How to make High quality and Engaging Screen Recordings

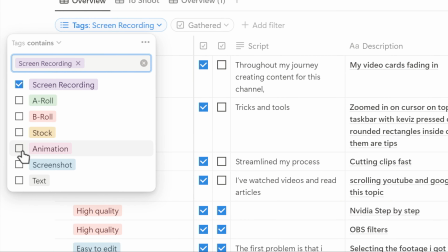[4:03]
It also allows me to sort by tags so that I can separate different tasks and tackle each type of task one by one to prevent distraction.
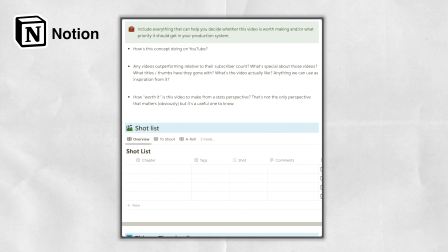[4:11]
I will leave my video creation Notion template that contains the shot list in the description.
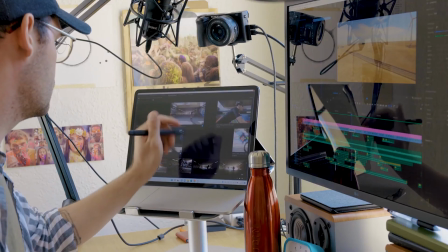[4:17]
If you want an in-depth look at my video creation process, comment down below.
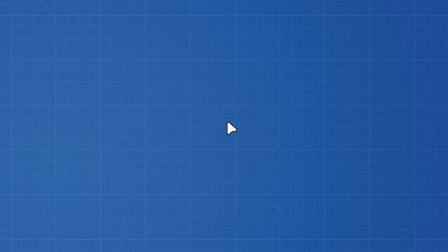[4:21]
Make smooth screen recordings. A mistake I was making before is moving the mouse randomly. This can confuse viewers. The cursor should guide them smoothly from one point to another.
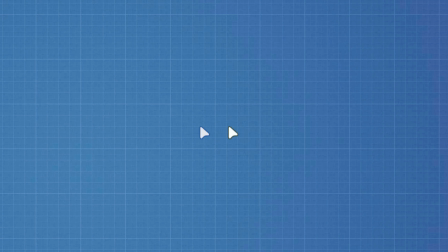[4:31]
To fix this, here's what you should do. Before moving your cursor, think about where you want it to go.
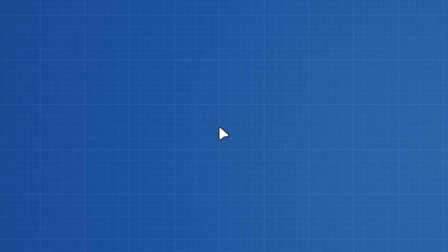[4:36]
Planning ahead helps you avoid sudden or random movements that might distract viewers, making your actions on screen clear and easy to follow.
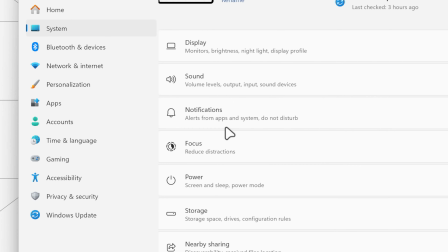[4:43]
After planning your path, move your mouse slowly and steadily. Smooth, controlled movements look better and are easier for viewers to watch.
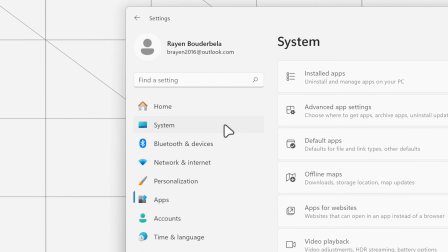[4:51]
It's better to be precise and slow. You can speed up the video later if needed.
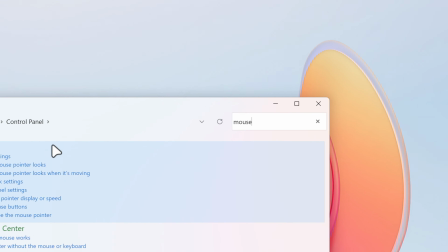[4:55]
For more precise movements, open Control Panel, search for mouse, go to the Pointer Options tab and enable Enhance Pointer Precision.
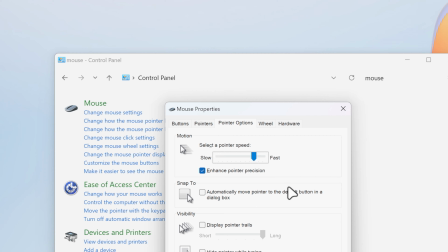[5:04]
While you're here, take a moment to adjust the mouse speed to a level that feels comfortable and easy to control. If you're using Camtasia, you can use an effect that smooths out your mouse movements.
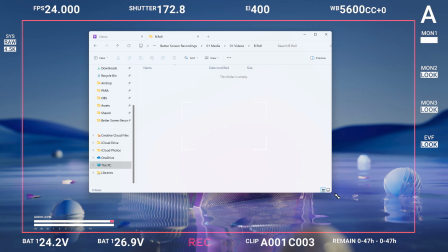[5:15]
Before you start recording, do a quick test run. This helps you set up your apps as needed and get used to the mouse movements you'll be making.
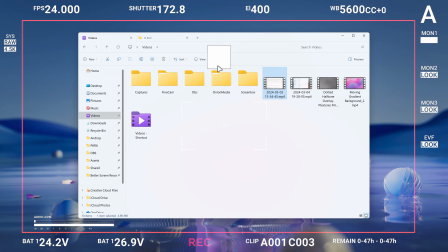[5:24]
A test run lets you spot any issues and make adjustments before the final recording.
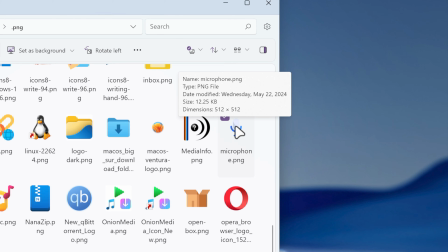[5:28]
To keep viewers focused on the content, hide the cursor when it's not moving.
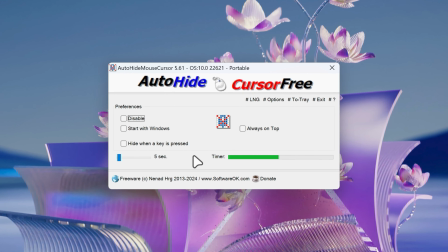[5:32]
Use Auto Hide Mouse to automatically hide the cursor after a few seconds of an activity.
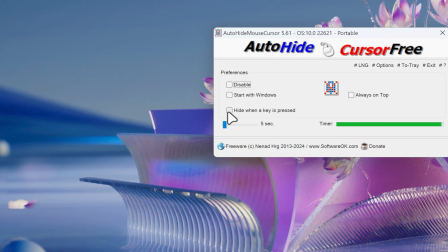[5:38]
I set it to hide after 5 seconds. You can enable hide when a key is pressed to prevent the cursor from covering text while you're typing.
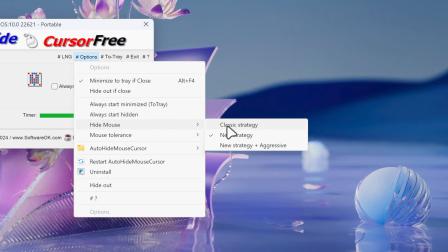[5:46]
Go to Options, Hide Mouse, and make sure you enable Classic Strategy. If you choose something else, the mouse will hide for you, but not in the screen recording.
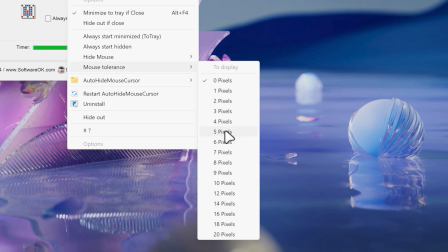[5:55]
Enable Mouse Tolerance so the cursor doesn't reappear with small unintentional movements, like when the table is pushed.
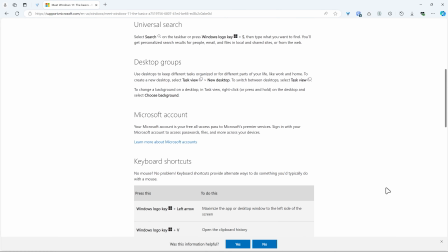[6:02]
If scrolling looks choppy, fix it with tools like Smooth Scroll, which is paid, or Mouse Wheel Accelerator, which is free.
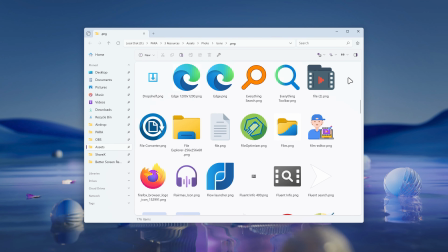[6:09]
Smooth Scroll usually gives the best results, making your scrolling smoother and more professional.
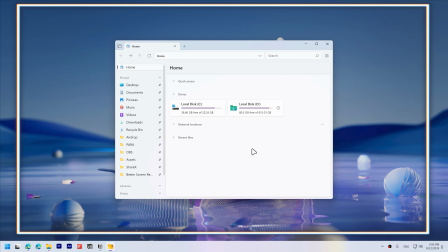[6:14]
Make engaging screen recordings. If you keep your recording full screen, viewers might look to something else like the taskbar or wallpaper.
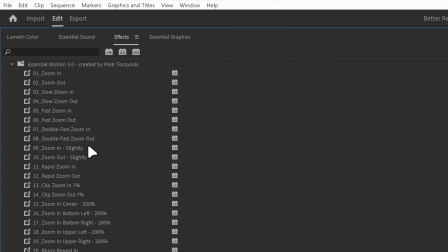[6:22]
Zoom in so they focus on what you want them to see. I use the zoom presets on Premiere Pro, and I used to use Magic Zoom on DaVinci Resolve.
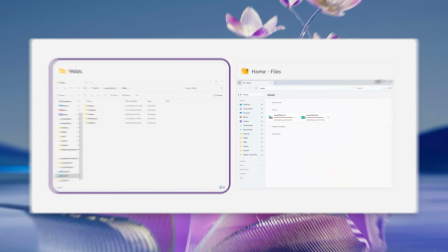[6:31]
When you switch between apps or screens, zoom back to full screen before zooming in again.
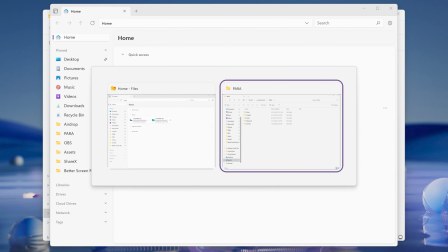[6:36]
This helps viewers know where the zoomed in area is.
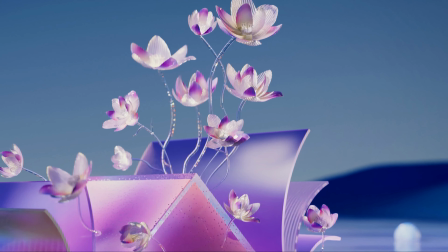[6:39]
I've recently discovered an OBS script called Zoom to Mouse that lets you zoom in and follow the mouse while recording, which saves time on editing.
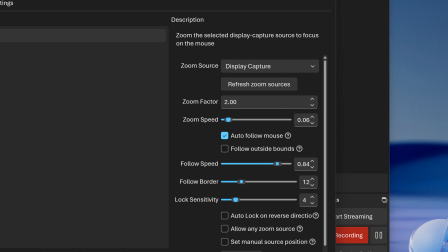[6:47]
And you can get creative with it by playing with different settings, like maxing out the follow speed and follow border locks the mouse in the screen center,
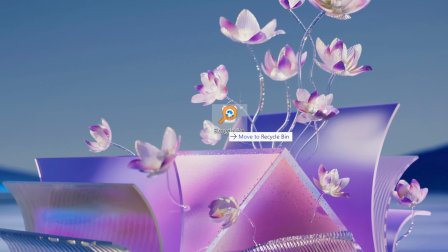[6:55]
so you can get cool shots like this. You can also hide the mouse in OBS by double-clicking your display capture and unchecking capture cursor.
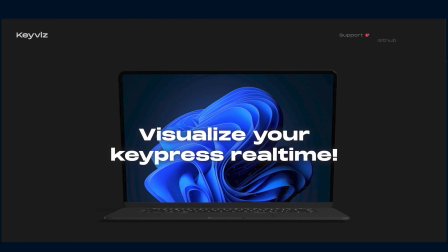[7:04]
To help viewers follow along, show which keys you're pressing. Eviz is a beautiful way to do this and works on Windows, Mac, and Linux.
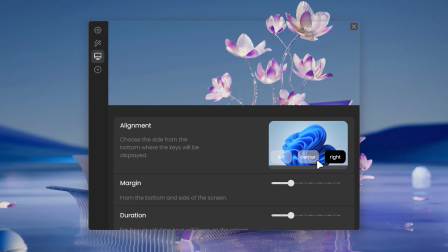[7:11]
You can change the alignment to bottom right, center, or left.
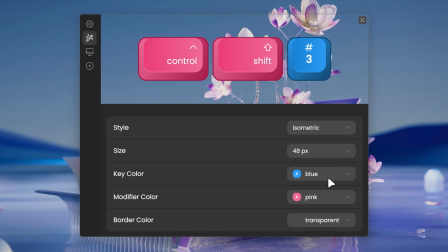[7:14]
Change whether to show hotkeys only or all keys, and you can customize them to many different colors and styles.
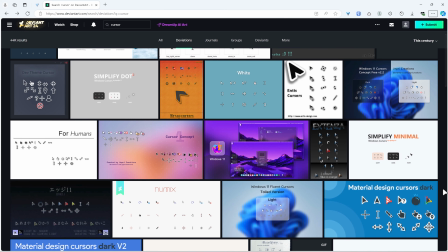[7:21]
Use a custom mouse pointer to make your recording stand out. Find a large cursor on DeviantArt to avoid blurriness when zoomed in.
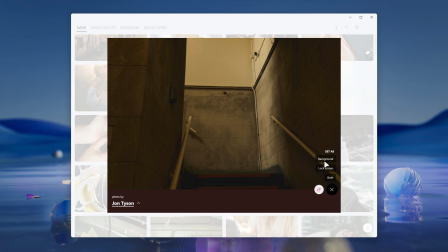[7:28]
I use the Babata Classic cursor. Also, pick a nice wallpaper from MySplash that you can download on the Microsoft Store.
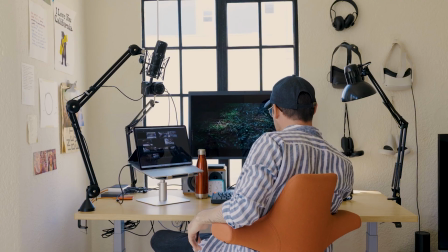[7:36]
I'm trying a kind of new style of videos targeted at content creators and creatives.
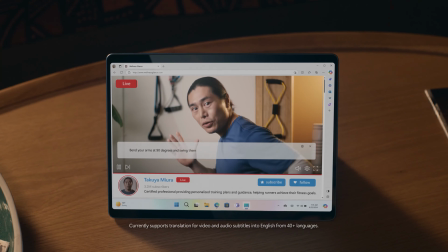[7:41]
If you like this style of videos and want to see more of it, please let me know in the comments.
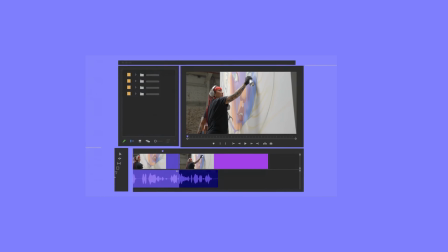[7:46]
To optimize your file explorer for video editing and content creation, check out this video.